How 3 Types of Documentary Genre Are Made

A documentary is a specific film genre that centers on the attempt, in one fashion or another, to document reality.
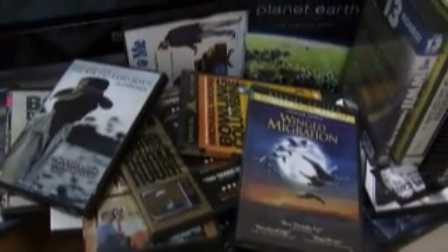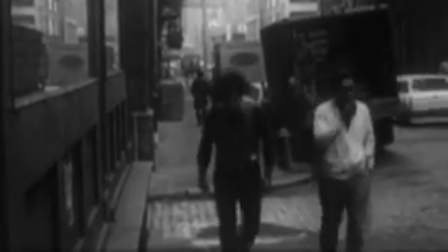Documentaries can be very personal stories, but close attention also has to be placed on the distinct requirements that come with the production of the genre.
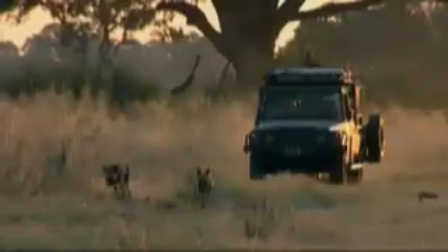When it comes to creating documentaries, there are many different ways to tell your story to the audience. Three of the most popular are the observational documentary, an expository documentary, and the participatory documentary.
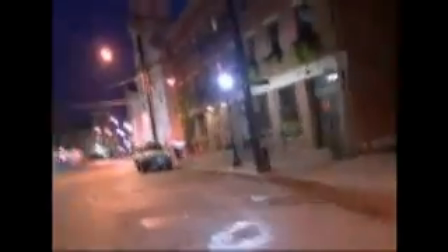A general rule of thumb is that the content will dictate the form the documentary will take.
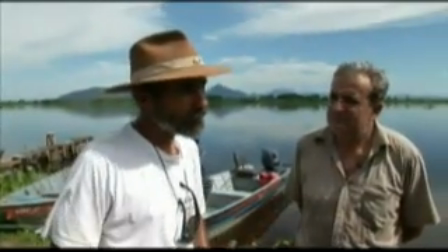However, it is up to the director who makes the ultimate decisions as to the style and look of the piece.
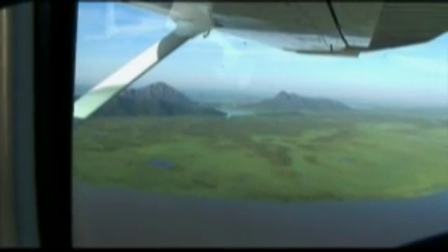They will determine what the audience sees, hears, and understands about the subject.
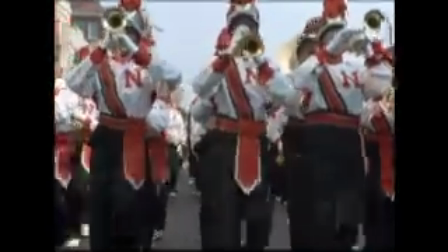Because of this, all documentaries have a point of view. However, an observational documentary tends to stray from this concept as much as it can.
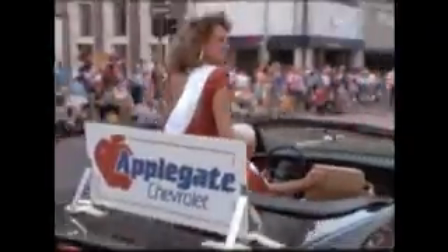Observational, just like the title suggests, means letting the action play out naturally and having the camera there to cover it.
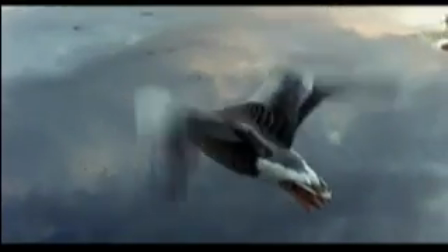A good modern example of this would be winged migration, where we see all different types of birds migrating over the season change.
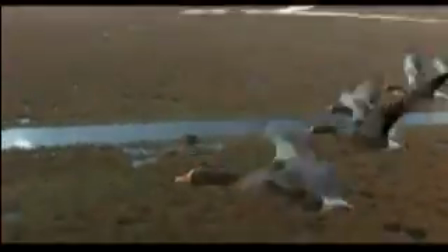The cameras are placed upon hang gliders and mounted on the actual birds themselves to document their travels. There is no participation from the narrator, the cameraman, or the crew. We simply saw what was shot and later edited.
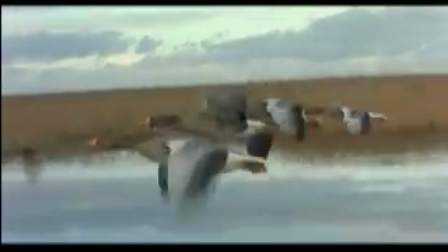And that was the basis of the movie. Shooting this way is known as the fly-on-the-wall technique,
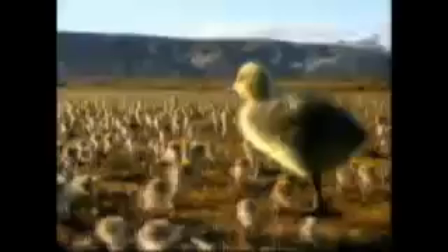which means that if a camera was placed in a room where there was some action taking place, whatever the camera captured is what would be used for the documentary.
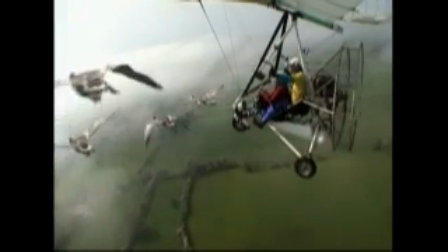It is the least intrusive type of documentary filmmaking.
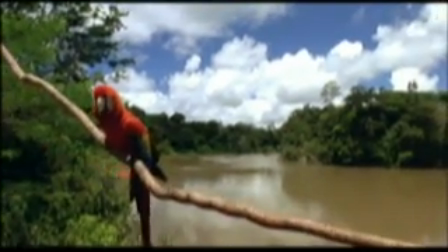Another example would be the extreme far end known as cinema verite, which strives for no interpretation, just capturing the truth. To this end, Andy Warhol produced a video entitled Empire, which comprised one 7-hour shot of the Empire State Building.
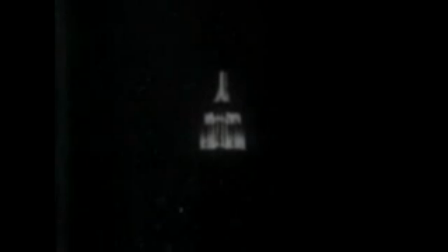He strives to capture the truth in its purest form and uses no narration.
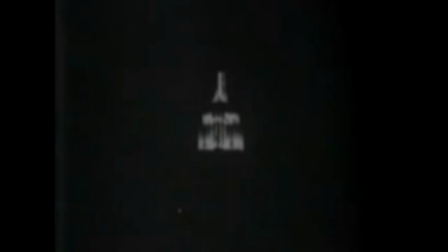He wants the video to speak for itself.
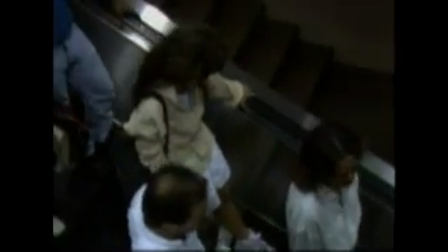A modern example of the fly-on-the-wall technique would be using a security camera to capture video for a production.
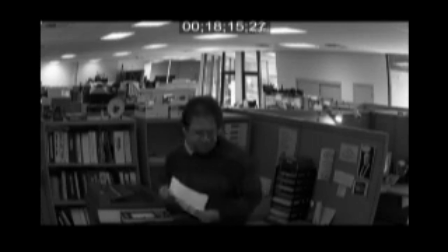There would be no B-roll as the action playing out is the focus of the piece.
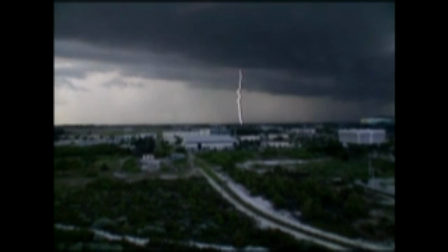There should be no interruption and no participation from any outside non-relevant source.
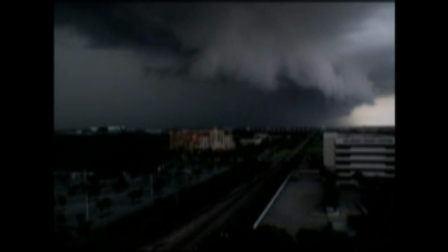That includes the production crew. An expository documentary is generally a biographical or historical piece that generally includes a narrator and tells a story.
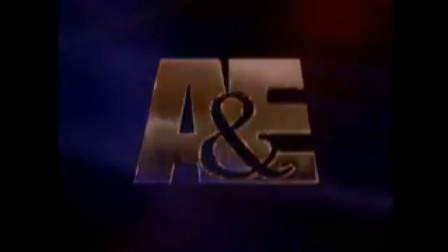A good example of this would be A&E's biography series. The episodes have voiceovers, they have a host, and they feature characters who have a story to tell.
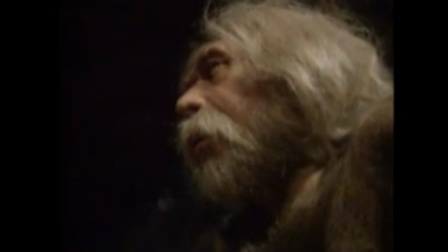The story is assisted in its pacing by the narrator and/or the host.
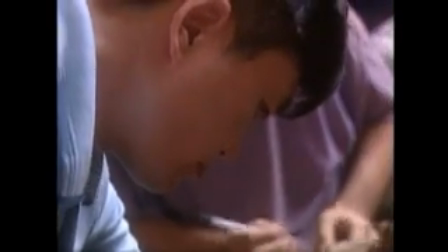B-roll is very necessary to tell the story. It's also called safety footage or backup footage.
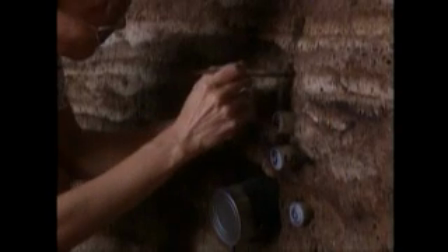B-roll is video taken to serve as a visual in a production. The narration may serve to move the story, and the shots generally fill in the visuals,
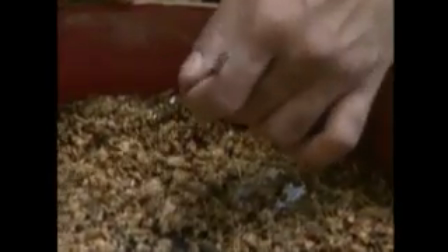but can be set up and don't necessarily have to play out in front of the camera like an observational documentary film would.
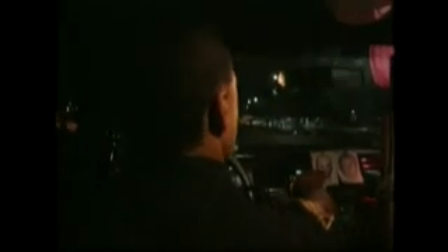The basic shooting style involves more of a descriptive element, such as on a news crew,
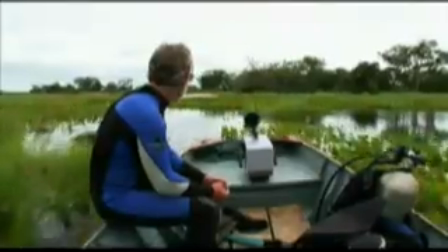grabbing only what you need based on what will be edited later, essentially asking the question, what do I need to describe this scenario?
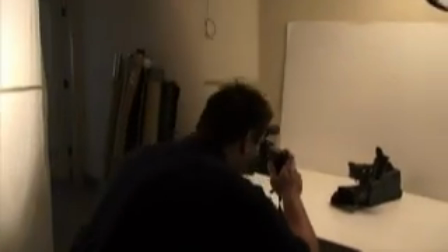This is known as the shoot-to-edit method. For example, if we're going to shoot a piece about laying out a magazine cover,
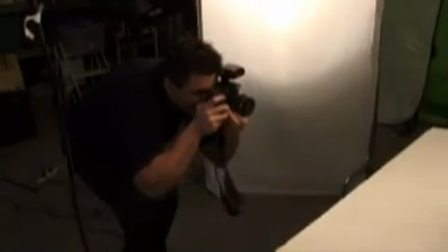we would first grab a few quick shots of the cover being shot, and then shoot the design being put together,
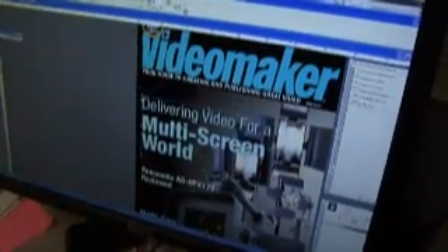and lastly, we'd shoot the finished product. These 3 steps would describe our scenario and explain our story.
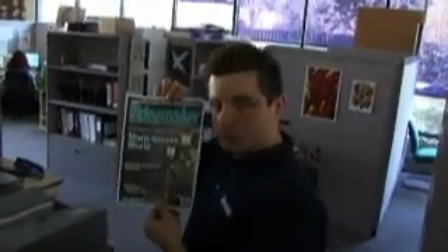There is no need for long, boring shots.
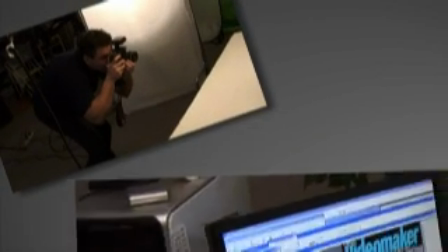This way, we can tell the story of our layout with our shots and create an overall descriptive setting for the audience.